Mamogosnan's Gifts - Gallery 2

For our Origins Gallery, found that it was important to recount the stories that we have displayed because they serve as the basis for the culture, for the community. They can be seen as the genesis or the origin stories of the people of the Potawatomi, of the Anishinaabeg.
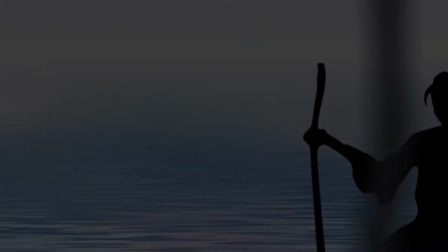The stories recount from when the world was created to its first inhabitants, to its initial destruction, to its rebuilding,
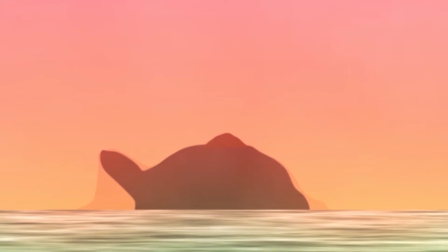if you will, and to the gifts that were given by the Creator to the people to keep themselves in balance with themselves and in harmony with the world around them and with the Creator.
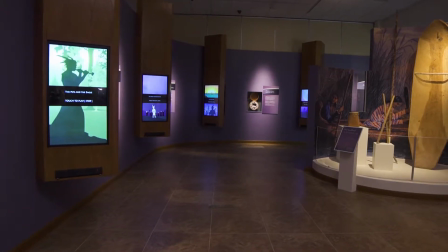So we really wanted to work hard on the audio elements of that, but also to have those work in harmony with the visuals as well.
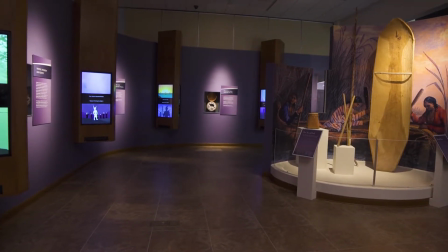But being able to select those stories and having them condensed down into a viable display for people. Blake and Kelly brought me on as animator for Mamogosnan's Gifts, and my job was to bring these stories to life visually. The style had already been established. Trey Delonis, the designer, had already established a particular look, a silhouetted style, and they had already actually animated the first half of the first video.
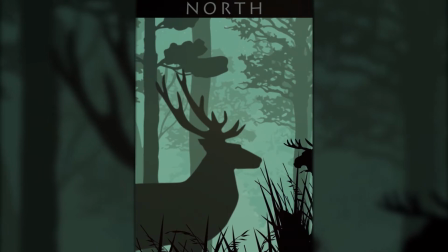So I came in, the process already started.
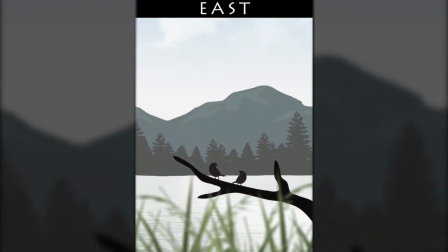So my job was to create all of the assets for the rest
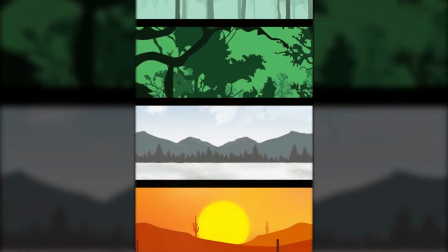of the video and bring those to life with animation and with different color techniques. We wanted to kick off the museum with the Origins Gallery, understanding that, again, these stories are the basis for the culture. They serve as the genesis, the jumping off point. We sort of see them playing that role in the museum too, and that we feel that people need to understand who they are and where they come from before
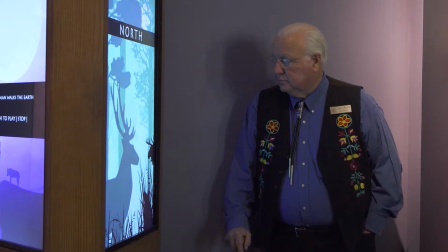they can learn what their role was and how they interacted with the world around them,
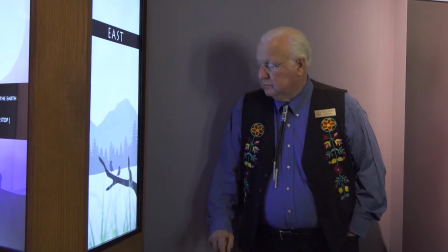and then how that plays into more of like a historical context when you're getting into that. So all of the images are flat, but we wanted it to have a three-dimensional feel to it. So in order to get that three-dimensional space, I turned to one of my favorite directors, Ridley Scott,
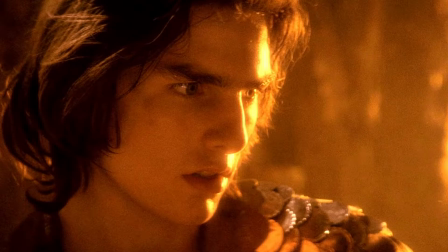who uses different particles in the air all the time.
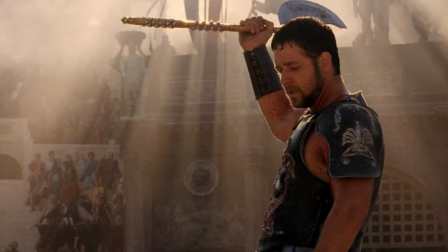Like, one of his best gags is to have some sort of particulate in the air, such as fog or snow or dust. Something's always blowing in the air to give a sense of space. And so I wanted to recreate that in this project to help give that depth to these flat images. And so the real trick was to create a sense of atmospheric haze.
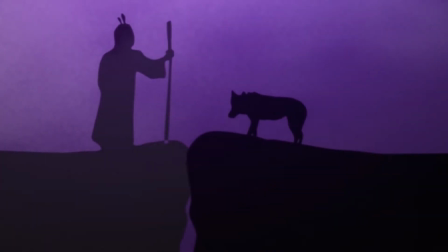So as the mountains recede, it's a lighter and lighter color, or as a character recedes into the background, they get lighter.
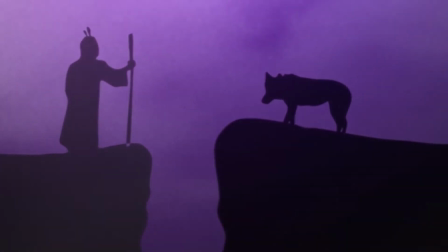So using techniques that I learned from Ridley Scott, and then also Disney was a big influence in terms of their color palettes. They use real strong, vibrant colors to grab your attention right away. So we tried to do the same thing with these videos.
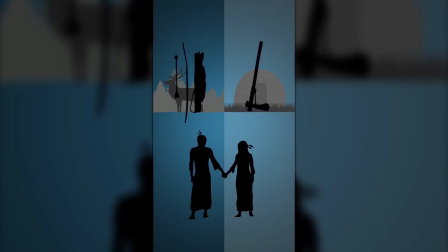The idea is to keep the detail very low, so these are silhouetted images.
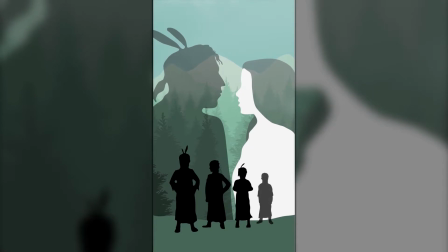So the viewer is allowed to interpret these images how they will. It doesn't force a particular image or a particular person onto the viewer.
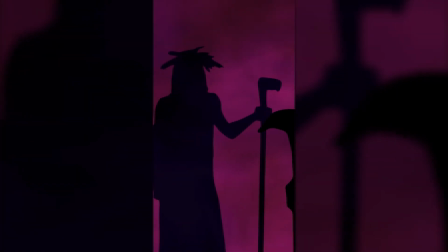So they're allowed to interpret in their own way. A goal of ours for the video was to have them, again, adhere to tradition and being oral stories, so we had to have a Potawatomi element. These stories are told in Potawatomi, so we wanted to include Potawatomi language in the videos.
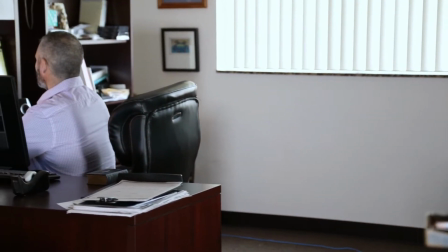We reached out to our language department and key staff there who were able to lend their voices to the videos.
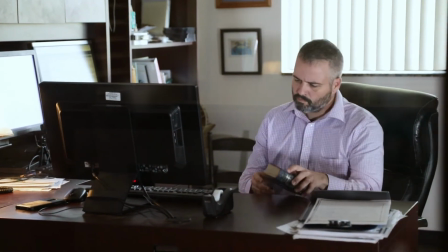Primarily Justin Neely, the language director, was the one who did the voiceover work for the videos,
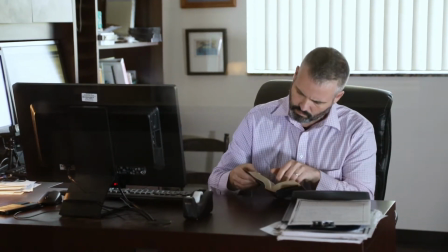did an exceptional job, and I think it really adds that cultural element that we need. Gindaris, Kansas City, Missouri. Mina Edayan, Iba, Kansas City, Mamogosnan, Egi, Nishwabtek, Shechgot, Bawamshe, Emajian, Mina Navar, Mina DeGraff, and Mazodanik, and Denwin Mak.